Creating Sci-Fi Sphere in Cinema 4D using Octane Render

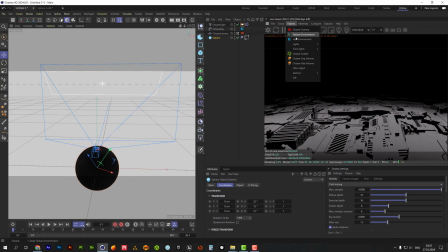Second light gonna be our backlight.
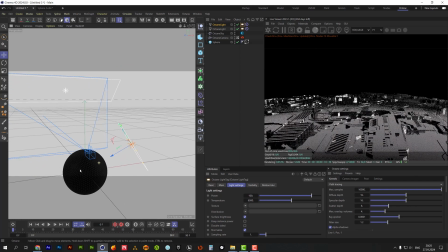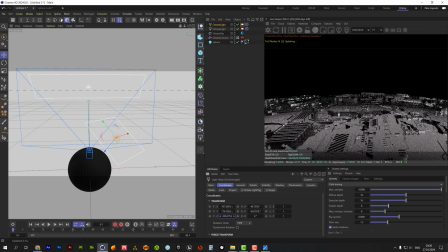Its purpose is to highlight the edges of individual elements. The last one will be placed to the left of the sphere object.
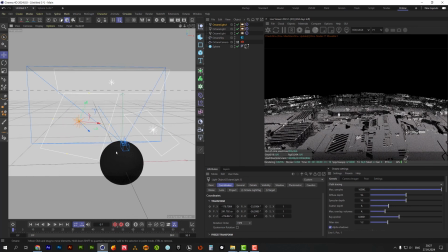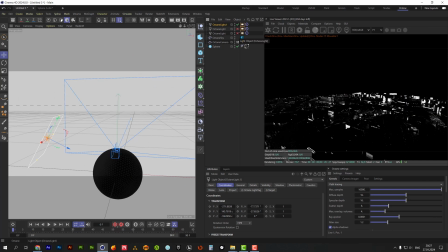It also will work as highlight, but from other direction now.
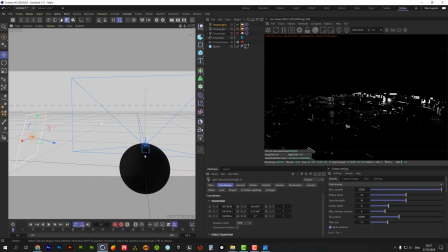Not so powerful as previous.
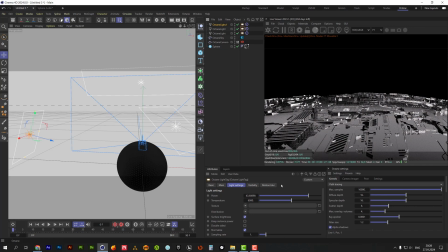Let's decrease a little this one.
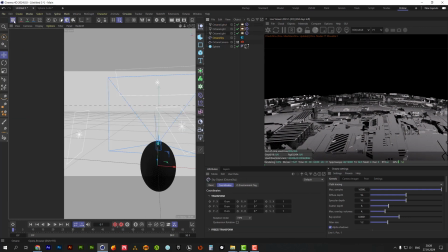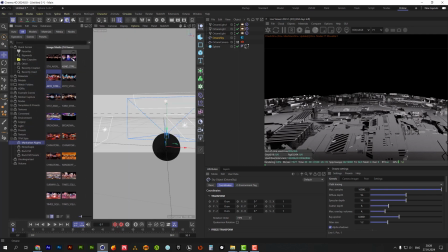For the Octane Sky, I use this colorful HDRI.
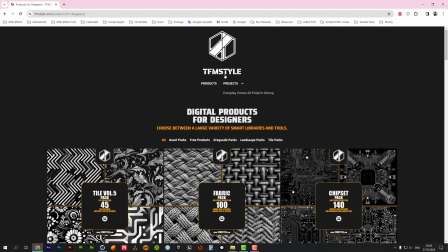I took it on this great guy's site, who shares his products for 3D work.
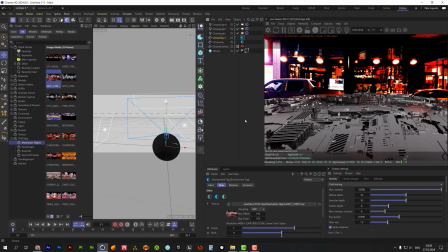Let's copy Octane Sky. This one we will use as a visible environment with a black color.
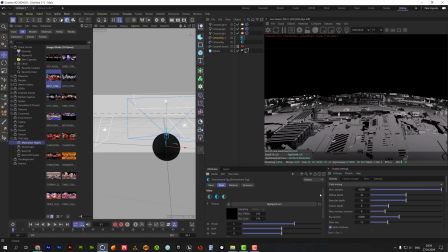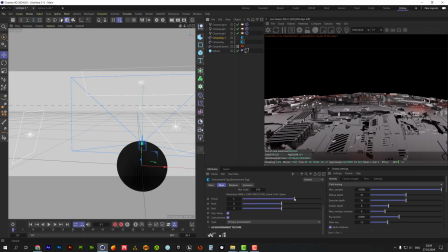Increase power for the primary environment and rotate it a little bit for making beautiful reflections.
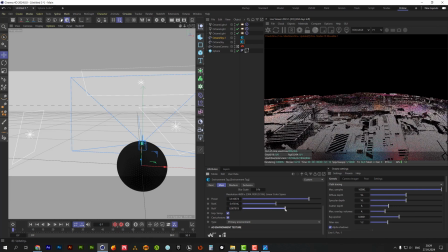Let's reduce ambient light a little.
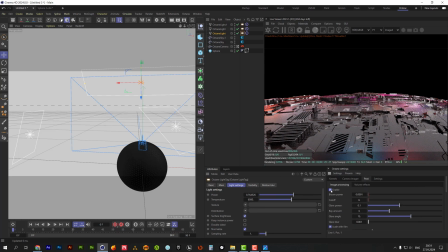For making elements glowing, let's make adjustments in post effects section. I wouldn't mind adding a little chromatic aberration also.
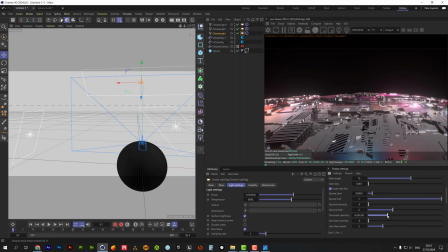For adding animation, we will need null object to be placed in the center of the sphere.
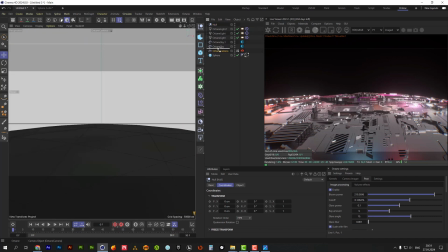It should be apparent to the camera. Let's place lights under the null also so they will rotate with the camera.
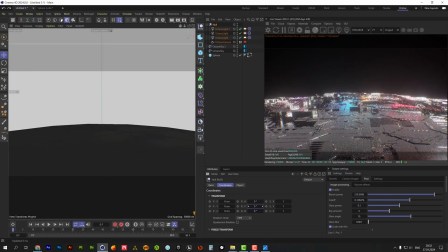Time to animate rotation of the null object. Add first keyframe and rotate null for the second one.
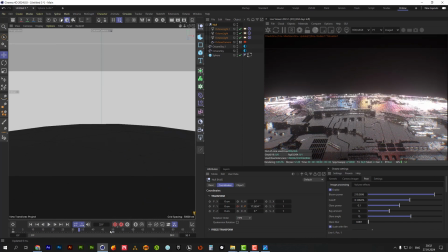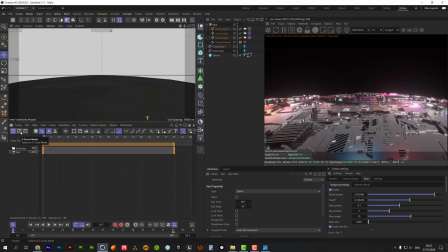Select two keyframes on the timeline and make them linear.